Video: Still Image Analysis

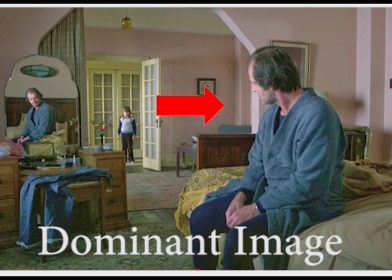The dominant image is where our eyes are drawn to first. So clearly in this image it would be Jack sitting on the bed.
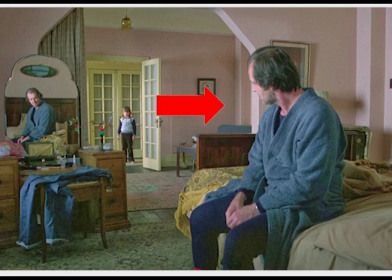Kubrick does this with the intention that we would see Jack first, knowing that he has control and power over the situation going on between him and Danny.
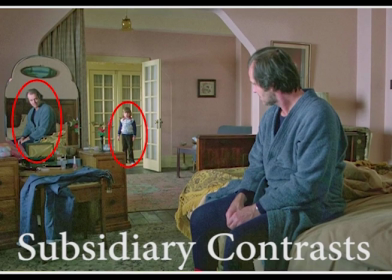The subsidiary contrast would be where our eyes go after the dominant image.
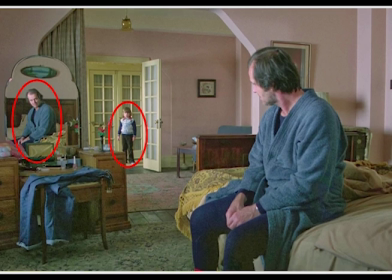So as you can see here, our eyes next go towards Jack in the mirror as well as Danny in the background. The intention behind these subsidiary contrasts would be that the director, Kubrick, is able to let the audience know that these two characters,
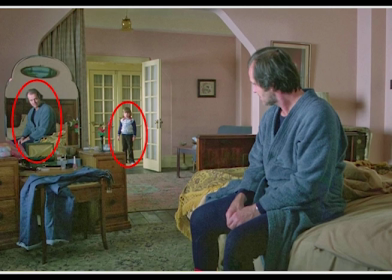Jack once again, as well as Danny, the separate character, are both very important and play two important roles within this frame.
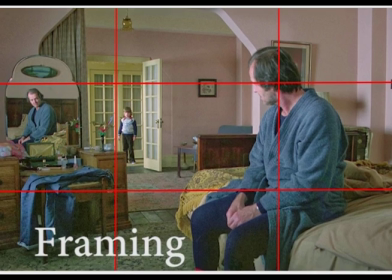They just do not have as much power as Jack. Now, the framing of this shot is done very, very strategically. Kubrick places Jack in both a power point and essentially every single third of the frame.
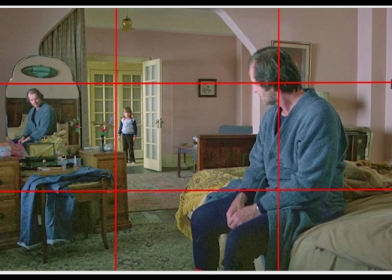He takes place in the left third, the middle third, and the right thirds of the frame. This is showing once again his utter dominance and power and control over Danny, and in the place of this film, or in the situation in this film at this time.
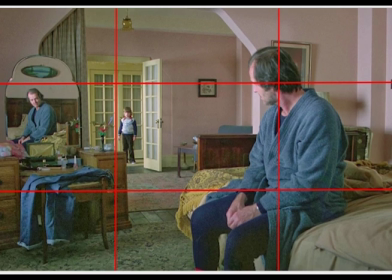Danny is placed in the middle third, showing that he is the center of Jack's thoughts. He is the center of attention right now, that everything kind of revolves around his actions. Now Kubrick does place Jack in all thirds to show once again his dominance, his power, and
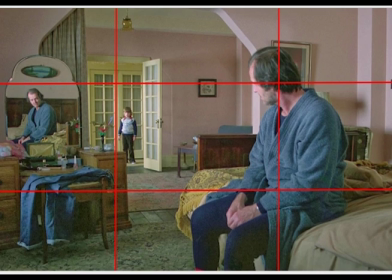that he is leading the audience to believe that Jack is going to come out, getting what he wants, which is to kill Danny and his wife, essentially. Now, if we look at the different colors within this shot, we can see that most of them are light colors, which gives off an uplifting tone.
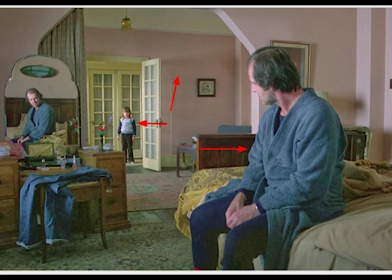Danny's wearing a nice kind of light blue sweater. The walls are pink. There's a little bit of yellow in there too. And then we see Jack, who is wearing a dark blue robe. This contrasts heavily against the pink wall.
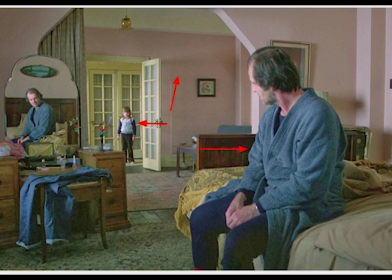And this also gives off his sense of evil, his sense of evil intentions and negativity that he brings about to the film as a whole, pretty much. Danny being in the light blue gives off his innocence and the fact that he is just a child, that he shouldn't have to be going through all of this,
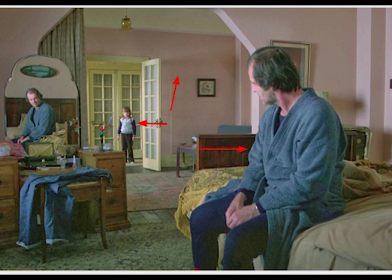that he shouldn't have to be going through such a horrible experience here at this hotel that should really be something great to experience with his family.
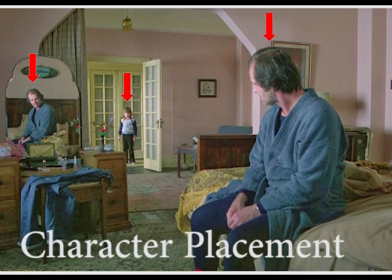Now if we look at the character placement, now Kubrick strategically places the characters as well.
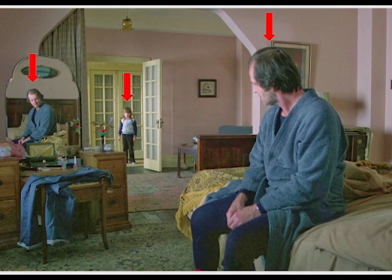So by having Danny in the center, that, as I said earlier, gives off that he is Jack's center of attention, the center of all his thoughts. But Kubrick uses the mirror strategically to place Jack on both sides of the frame. Now Jack is on the right side as well as the left side, showing that he is surrounding Danny,
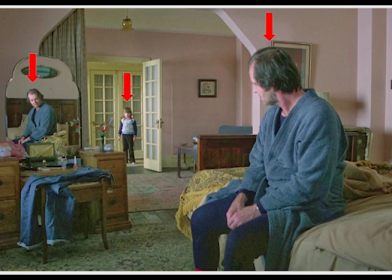showing that he kind of has control over Danny at this moment, and that he is the dominant power as of now in the film.
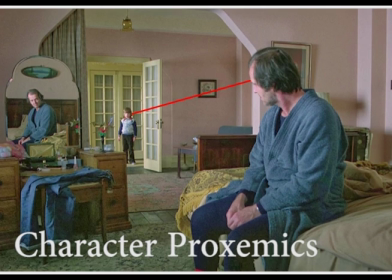As we look at the character proxemics, we can see that Jack is much larger in the frame due to the fact that he's placed closer to the camera. Now this causes him to be larger in appearance, showing that he is superior over Danny, who is placed in the back of the frame, which results in him being smaller than he usually is. Now this is shown once again.
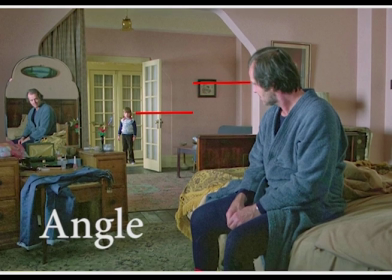Jack is given power and dominance, and looking at the angle of this shot, we are able to see that it is about eye level. Now it's interesting to look at Jack and Danny's eye levels. Now we see that Jack has a much higher eye level than Danny, looking down on him at a different angle.
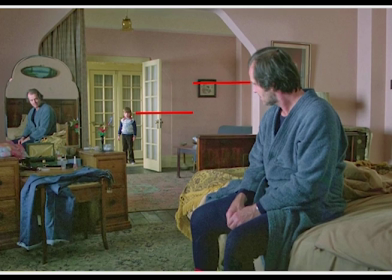Now this causes Danny to have to look up at Jack, signifying that Jack has more significance and power and is much more superior over Danny in this current situation. The depth of this shot gives off a lot of information that is not said.